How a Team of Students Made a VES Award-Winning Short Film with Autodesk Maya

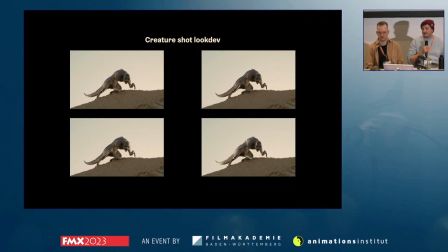41:44 For our valley, the shot look dev was a little bit different because it wasn't a dark environment, it was a bright environment and a really flat environment. And predators tend to blend with their backgrounds a lot.
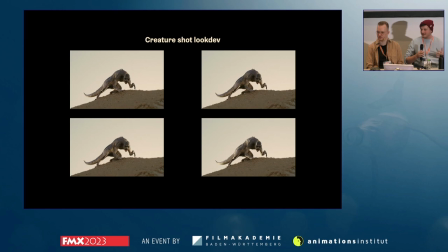41:58 So how to make a creature look cool if it needs to blend within a flat environment. But we ended up using a lot of light wedges, experimenting with the creature, if we move on to the next slide,
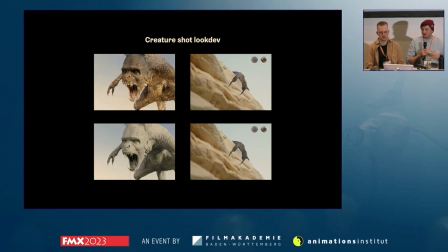42:11 and trying to find out what shapes of light could look cool with our creature.
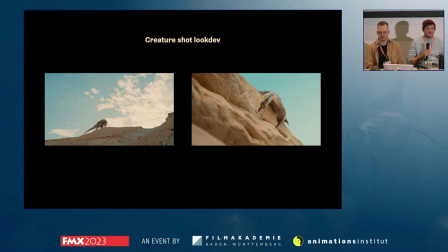42:17 And we ended up in the next slide's shots, where there was still a fine balance between the creature looking way too contrasty or way too flat in those shots.
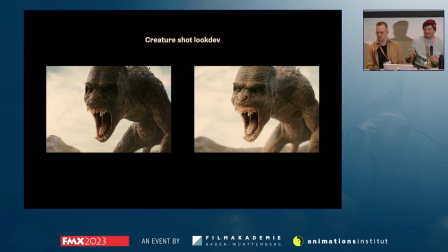42:29 As well, we experimented with a lot of values, so we had kind of funny approaches with really dark values to make it really contrasty and really visible in its environment, but we ended up with a little more natural look.
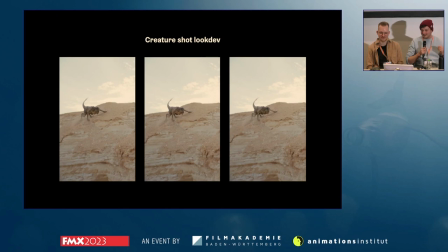42:43 But after all that experimenting was done, we really got into the high detail stuff and really having really fun with it. I guess you can tell the difference, right? It's just some stomach values that are different, so we experimented with the bounce light of the sand, resulting in the next slide's shots.
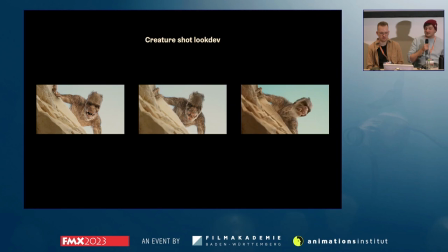43:06 And to give you just one last example of one of the shots we had, just on the left, matched on-set lighting and then experimenting with this lighting to give it a little more shape and interesting and resulting on the final comp on the right.
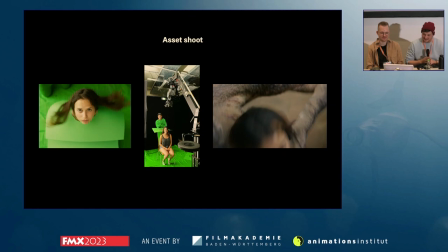43:21 But after we had a view of all our shots, we experimented a little and said like, yeah, we need some more detail or we want more detail in our shots. So our producer Marlin offered herself for a hair shoot.
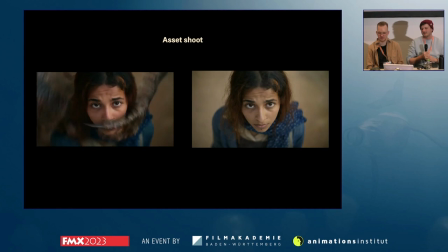43:35 She's here right now. And just to get a little more detail, in the next slide we can see the creature attacking one of our main actresses, and it helped a lot just to get a little more detail in the hair.
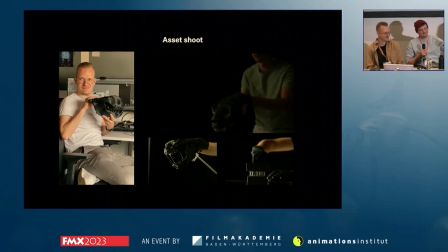43:50 For our last gimmick, we had another asset shoot regarding slime, and for that we 3D printed the skull of our creature itself.
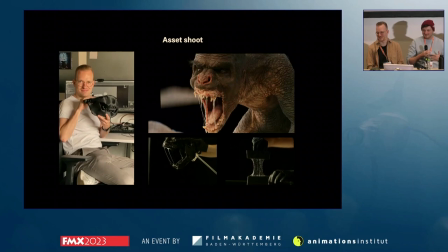43:59 We have it here. And experimented with a lot of industrial slime.
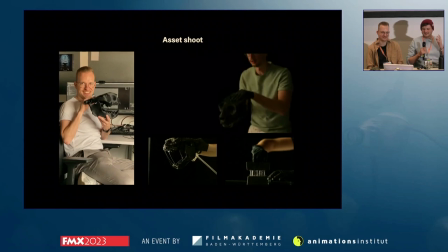44:05 It was a lot of fun, it was messy as hell, but what we ended up is screening some of the plates on top to give the mouth area a little more realism and warping it towards our awesome already there drool simulation.
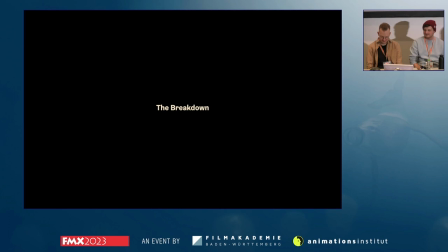44:21 So, after we were done with the shot production, after delivery, for us the project was not over because we knew we wanted to apply it to the VES Award, and we had to do a befores and afters,
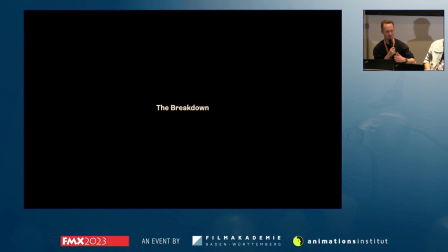44:35 the breakdown you saw at the beginning. And we knew we didn't just want to do a breakdown, how you know, with wipes. We wanted to do an own little film, a film by its own.
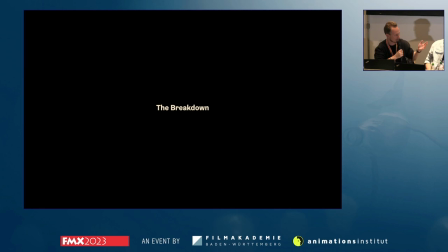44:48 So we said, okay, what can we do? And Lucas came up with some ideas and created a first animatic. But we couldn't really plan how we would move on, which is something in VFX you usually want to plan everything ahead before you start doing it.
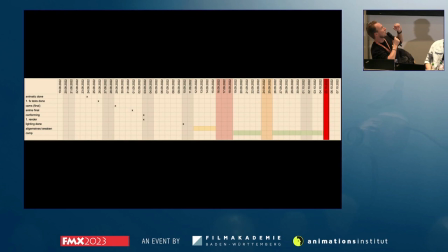45:04 So we did it the other way around, and that ended up that the timeline looked like this. We didn't know when what would happen, so we had like just some random deadlines. So we could say, okay, we might fix the camera here, we might start a first render there,
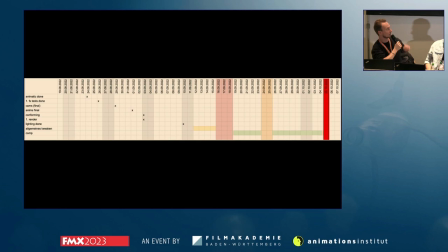45:22 but yeah, we didn't finish the breakdown in the beginning of October. But it helped us to get going, and we just iterated over the versions.
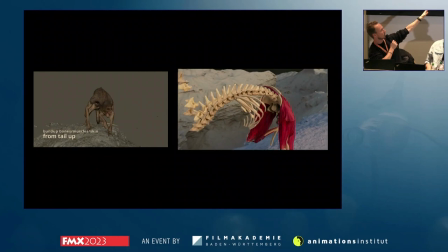45:34 And so here to the left you see the first animatic, the first version of the breakdown, if you will so, and then there's a version from the middle of the process.